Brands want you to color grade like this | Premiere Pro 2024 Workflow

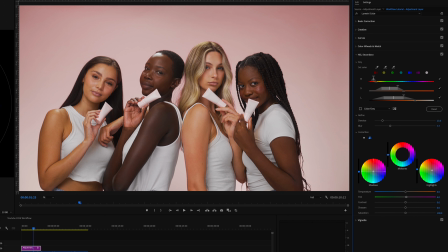(12:11)
If you get overly orange areas of skin tones in the shadows, like underneath the neck, for example, I'll often bring some blue into the shadows and a little pop of red onto the highlights, and this just gives the subject color as it somewhat emulates blood flowing underneath the skin.
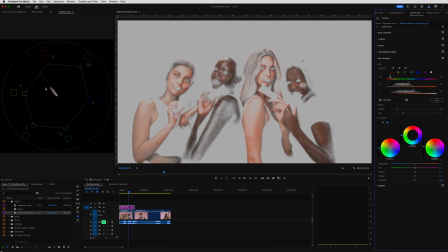(12:25)
And the last thing I'll be using the vector scope for is to assess the skin tone saturation, and typically I just ensure that the skin tones are not extending beyond 50% of the flesh line.
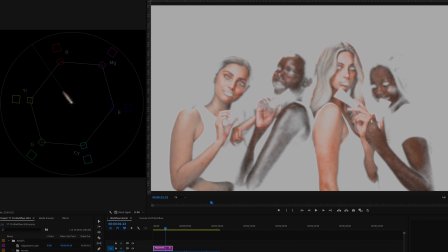(12:33)
In fact, I'm looking for something that's closer to 40%, which is ideal for skin tones.
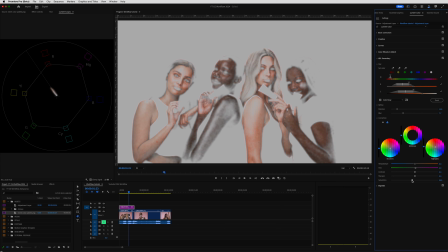(12:37)
If they're slightly oversaturated, I'll use either the saturation slider to bring them down or cool them down using the temperature slider, which also acts to reduce saturation. So now that I've got the skin tones accurate and popping nicely, I will use the on-off switch to ensure I like the changes that I have made.
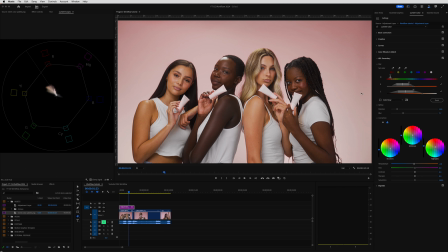(12:52)
Which, by the way, as I make any change to my color grade, I'm always asking myself, has this improved the look of the footage? This question is answered by toggling these checkboxes off and on again. At this point, my image is looking pretty damn good.
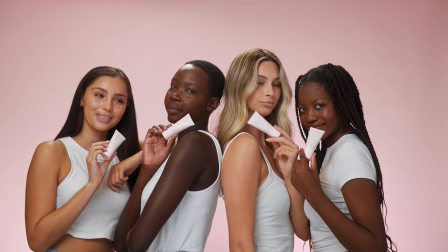(13:06)
Everything is color accurate and sitting where I want it, and if I wanted it to, I could deliver this to a client,
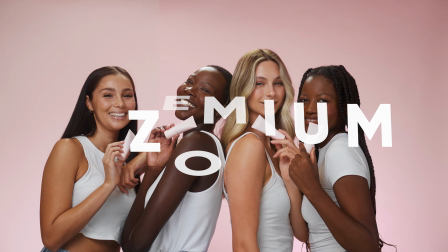(13:11)
but I want to take things into the premium zone, and this next series of steps is going to do exactly that.
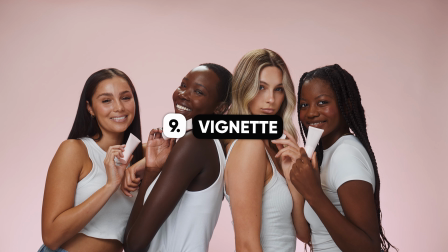(13:16)
So step 9, which is just a quick one where I'll ask myself, do I want to add a vignette?
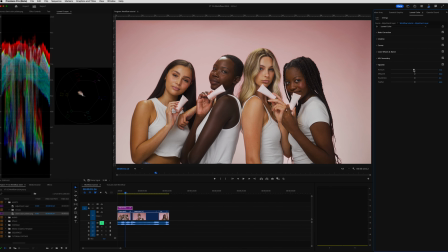(13:21)
In most cases, the answer here is yes, but I'm keeping it subtle. Usually setting it to just 0.1 or 0.2 is enough for me.
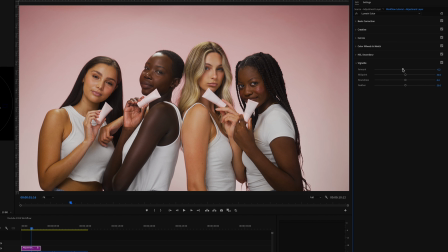(13:28)
Adding a dark vignette draws the viewer's eyes towards the center of the frame and gives a more contrasty cinematic feel to the shot. And going the other way and using a light vignette is better for high-key, brighter vibe projects. This is exactly what I'd use for the example here, where we have this pink background,
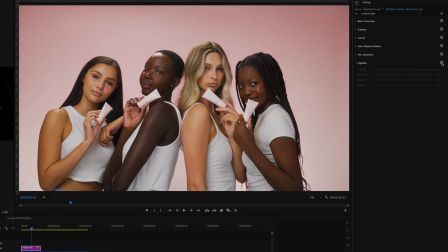(13:45)
and what I'd like to do is use my vignette to make the background more uniform so it has an even level of brightness going right out to the edges. So in this case, I'm adding a light vignette by moving my slider this way to do that.
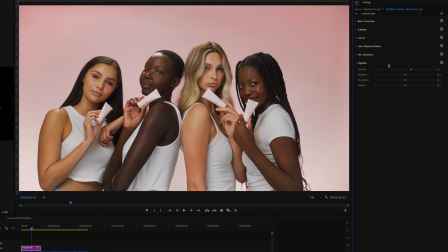(13:58)
Now, this concept of repairing just the outside of my frame or the outside of this backdrop is actually the perfect segue into the next step of my process, which is step 10,
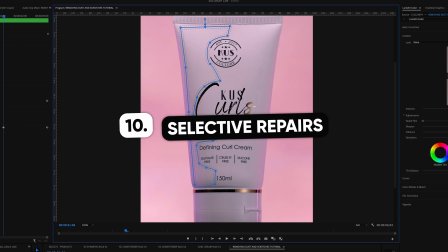(14:07)
selective repairs. This is where I'm selectively repairing anything that isn't looking good in my shot.
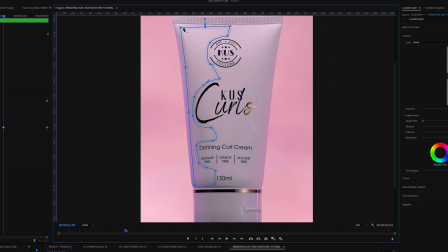(14:12)
Now, this one all depends on the shot you have in front of you. This is where I use tools such as masking in Lumetri Color or the Gaussian blur effect,
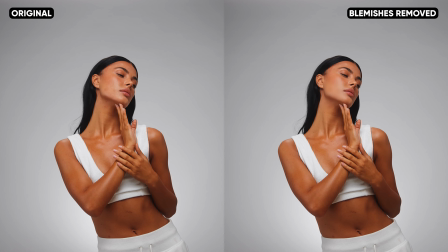(14:20)
or the content aware tool inside After Effects in order to make adjustments to small areas within the shot.
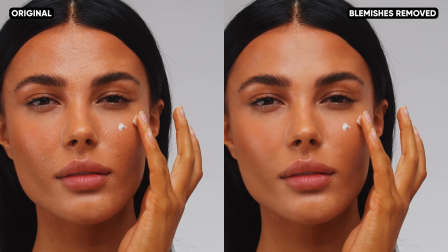(14:26)
Sometimes this involves retouching skin, removing blemishes from a product, removing tattoos on models,
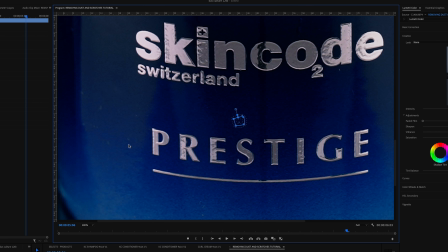(14:31)
or anything else I don't want in my shot, and I can fix through a few methods, namely here in Lumetri Color.
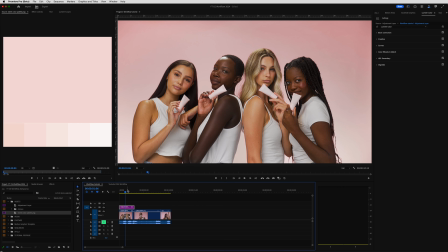(14:38)
Now I want to illustrate this example with the shot we've been working with. And what I want to do here is make this colored background look totally uniform and even, because as you can see, we have this nice color right behind the models that matches the client's brand color palette. But as we move to the edges of the backdrop, the color becomes darker, more saturated, and it looks uneven.
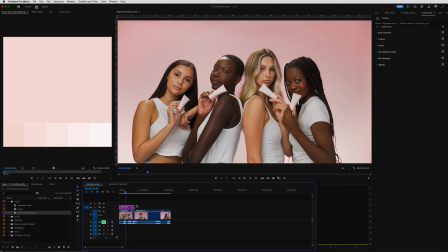(14:57)
So the idea here is that we want to identify what the issue is and then fix it.
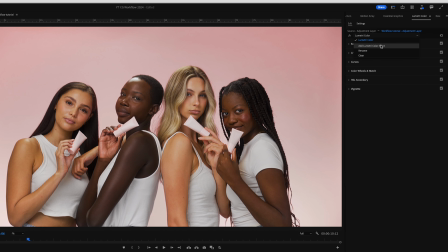(15:02)
So what I'll do here is come up to the top of my Lumetri Color panel, come into this drop down here and select Add Lumetri Color Effect. I'll click that and then open the drop down again, but this time rename it so I can keep things organized.
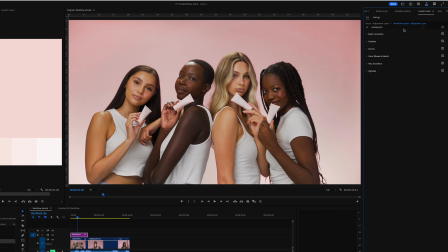(15:14)
In this case, a name that makes sense is Backdrop Fix, and while I'm here, I'll also rename my first Lumetri Color effect as Base Grade.
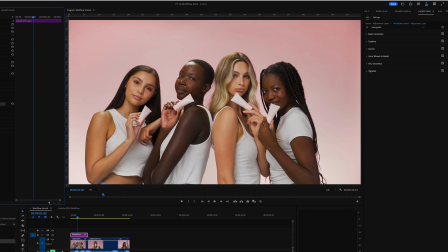(15:21)
Just use names that make sense to you and the changes you're making. Now coming over to Effects Controls, I can see the Lumetri Color named Backdrop Fix that I just added.
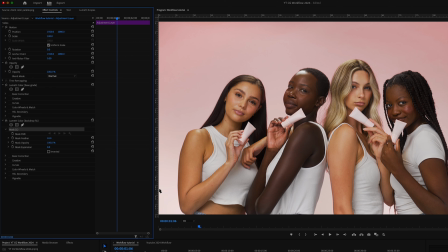(15:30)
With this, I'm going to click the Draw Mask tool and draw a mask that captures the edges of this backdrop so I can then
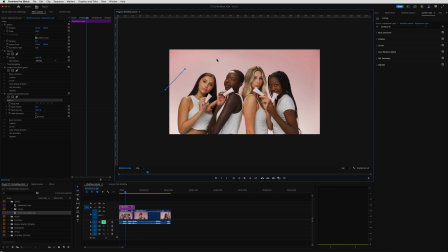(15:36)
selectively adjust the saturation and exposure of these areas only and keep the rest of my shot as it is. Now, since my mask will be drawn outside the edges of my frame, I need to set my view mode to 50% so I don't run out of room when I'm drawing this mask. With the mask drawn around the areas I need,
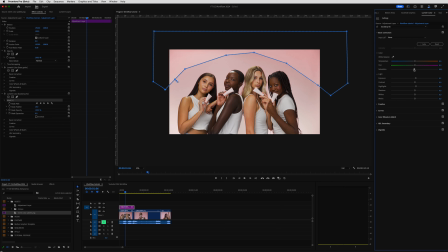(15:51)
I can then decrease saturation and boost up exposure to the areas within my mask until it takes on that more even look that I want in this example.
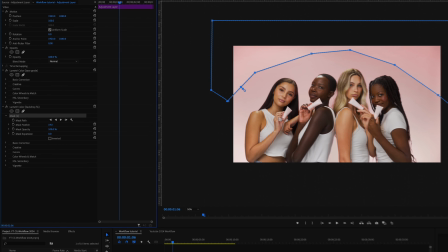(15:58)
As you can see, we've got this hard line, so an important setting to adjust here is the amount of feather to the mask so that it blends nicely together with the rest of my shot.
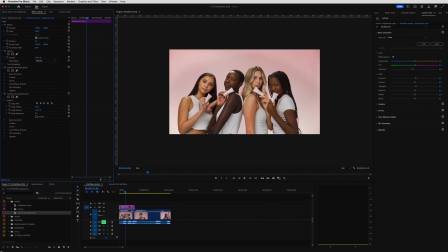(16:06)
So I'll dial in that setting in order to make that look nice and seamless. And as you can see here, that is looking heaps better.
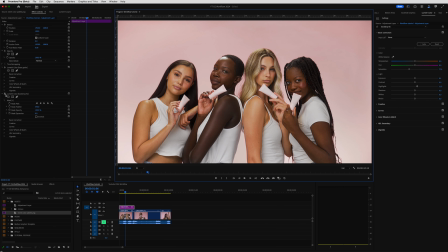(16:12)
That background is much more even, and turning this Lumetri layer on and off really shows you how significant that change is.